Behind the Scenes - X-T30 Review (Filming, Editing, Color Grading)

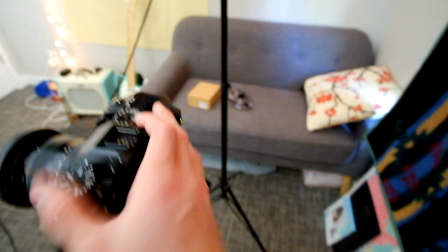(8:16)
I don't know, there's a reason I want to get rid of this thing, like, honestly, but anyways, it looks like I'm gonna have to shoot this on
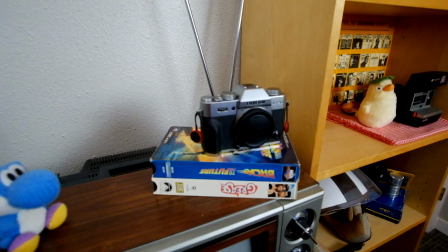(8:24)
the X-T30 now, so yeah, I'll set that up.
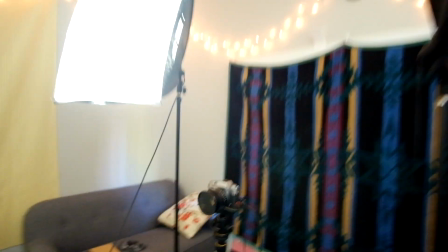(8:30)
Alright, we got that finally set up, so hopefully this one works now.
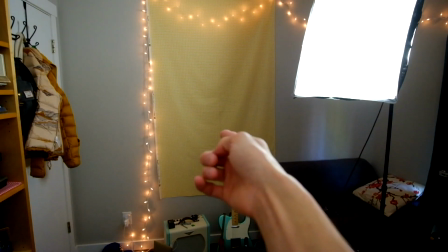(8:36)
Anyways, the setup here, I actually left that yellow wall up just in case I need to get more shots later.
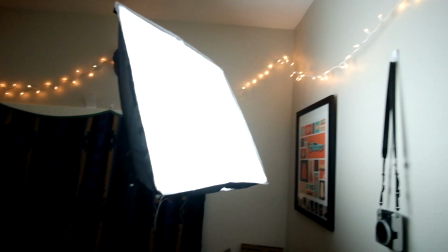(8:43)
But we got the two soft boxes. I'm trying something new here where I'm pointing them up and bouncing them kind of off the ceiling and wall.
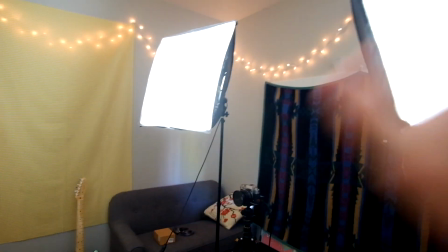(8:50)
I usually have them just face directly towards me, but I kind of want to try this just to see if it gives a bit of a softer kind of look.
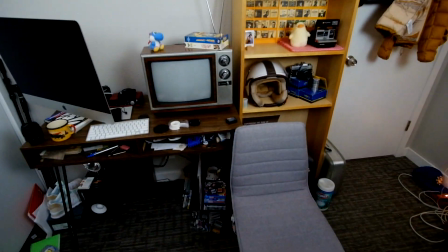(9:00)
You know, we got the set here.
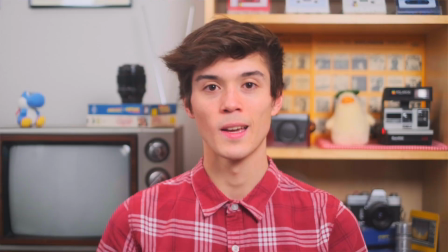(9:01)
It's pretty funny because everything's pretty messy, but you know, we just crop into, you know, the actually clean stuff.
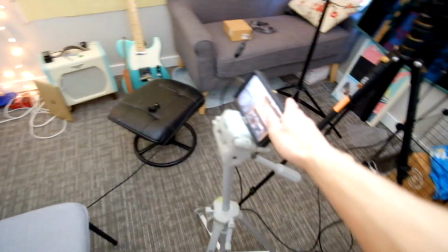(9:09)
So yeah, I got the monitor here, and I usually have my laptop just on my lap,
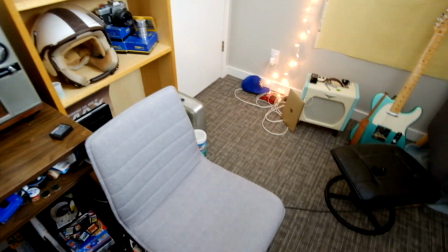(9:15)
which has the script that I kind of, you know, take note of as I go through.
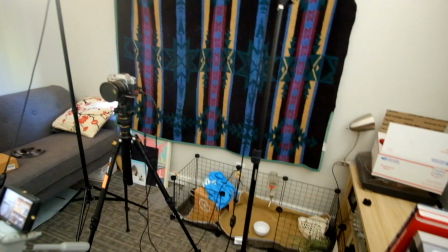(9:21)
Yeah, I'm trying to shoot this right before class, so hopefully I have enough time after that little,
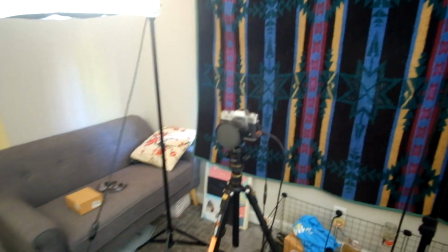(9:30)
I don't know, little delay there. Anyways.
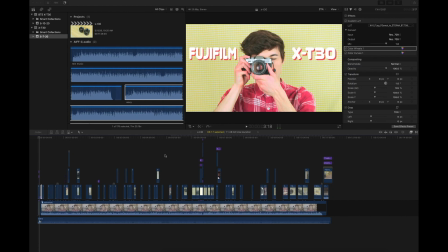(9:37)
Alright, now let's take a look at the actual editing. I use Final Cut Pro for everything. You can use Premiere and probably do all this and more, but this is just my preference. It's nothing too crazy. I do the cut of the voiceover clips first,
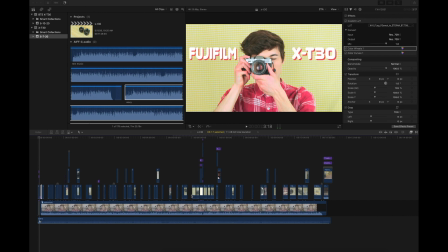(9:54)
then I line up the B-roll on top of it to match just based on my script. You'll see that I compounded all the voiceover clips together. This is really just so I only have to color grade one time, and then it applies to all the clips together.
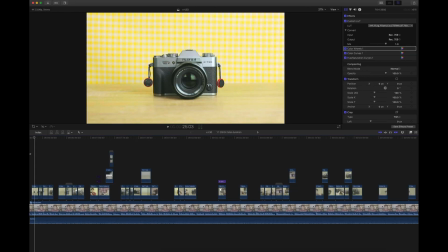(10:12)
Overall, it's, I don't know, really simple stuff. For color grading my clips, I honestly just kind of freeball it.
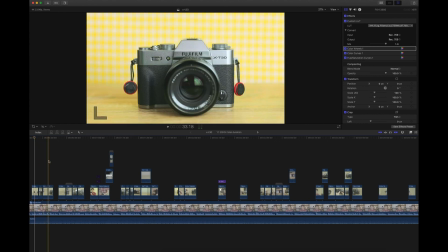(10:21)
You're supposed to use scopes and waveforms, but honestly, I just go with what looks good.
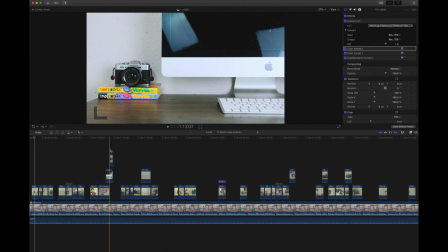(10:26)
The scopes and stuff just honestly make things really laggy to scrub through, at least on my computer,
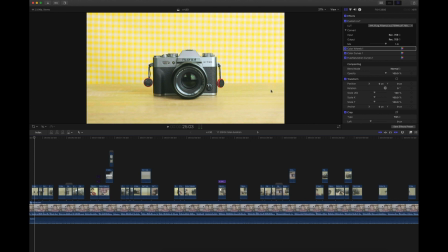(10:33)
and I feel like I focus more on making the scopes and waveforms look correct than what I actually want the clip to look like, so that's how I go about it. So here's kind of what a raw clip looks like.
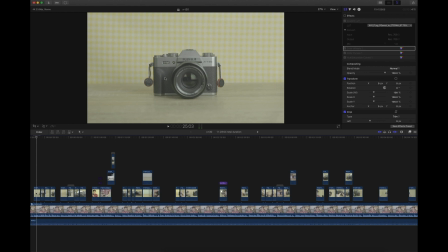(10:49)
You can see I shoot in log, which gives the most options for color grading. The only problem is with shooting in log,
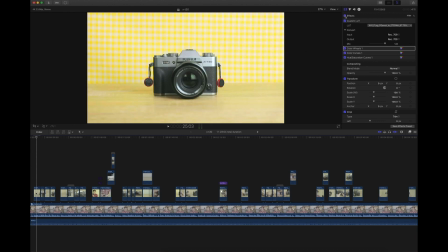(10:57)
it's really hard to tell what your shot is actually going to look like since, you know, everything's just gray.
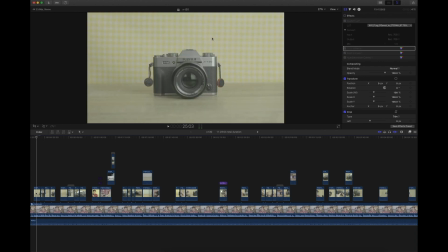(11:04)
So when I shoot, I constantly switch back and forth between log
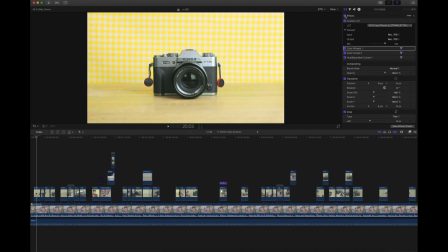(11:08)
and normal view when I'm setting up the shot and when I'm actually filming it.
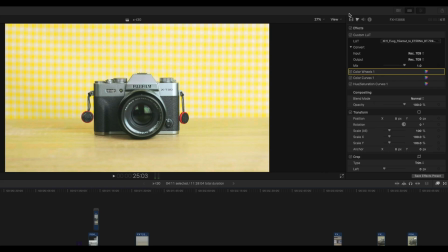(11:14)
Alright, now let's do the actual color grading.
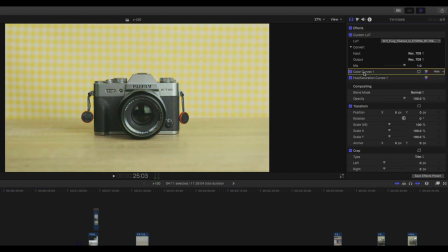(11:19)
So I'm going to first delete all these edits so we can start from scratch.
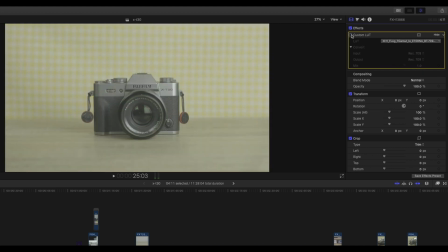(11:23)
The first step I do actually is apply this Eterna LUT.
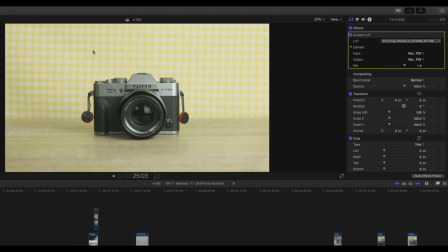(11:28)
This actually comes from Fujifilm themselves. It basically just transforms the log footage to Eterna, which is one of their profiles. So honestly, you could just shoot in Eterna and kind of skip this step, but again, log just gives you a little more to work with,
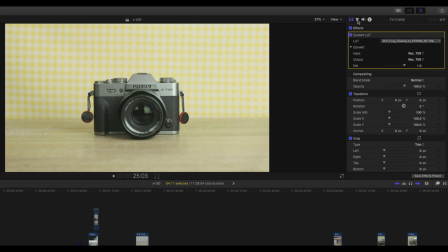(11:45)
and this gives us our little base image here. So let's hop into the color wheels. So first thing I do, always add some saturation because, you know, I'm always about pops of color.
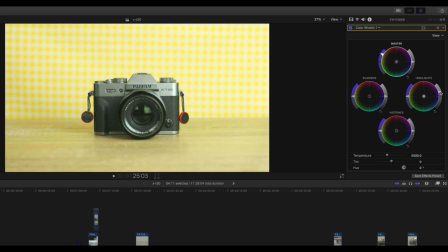(12:00)
And then next thing is we're going to boost the highlights here, just kind of brighten everything up.
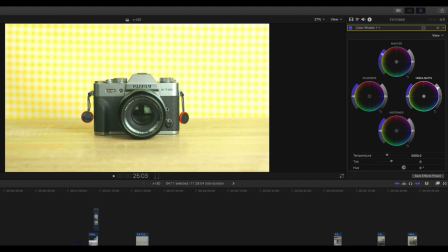(12:05)
It's looking pretty good. You'll notice though the problem is now the camera itself is kind of washed out. So if we bring the midtones down, you can kind of bring more contrast detail into it. I rarely ever touch the shadows though, just because if you bring them down, you can kind of see everything just gets a little too dark and muddy.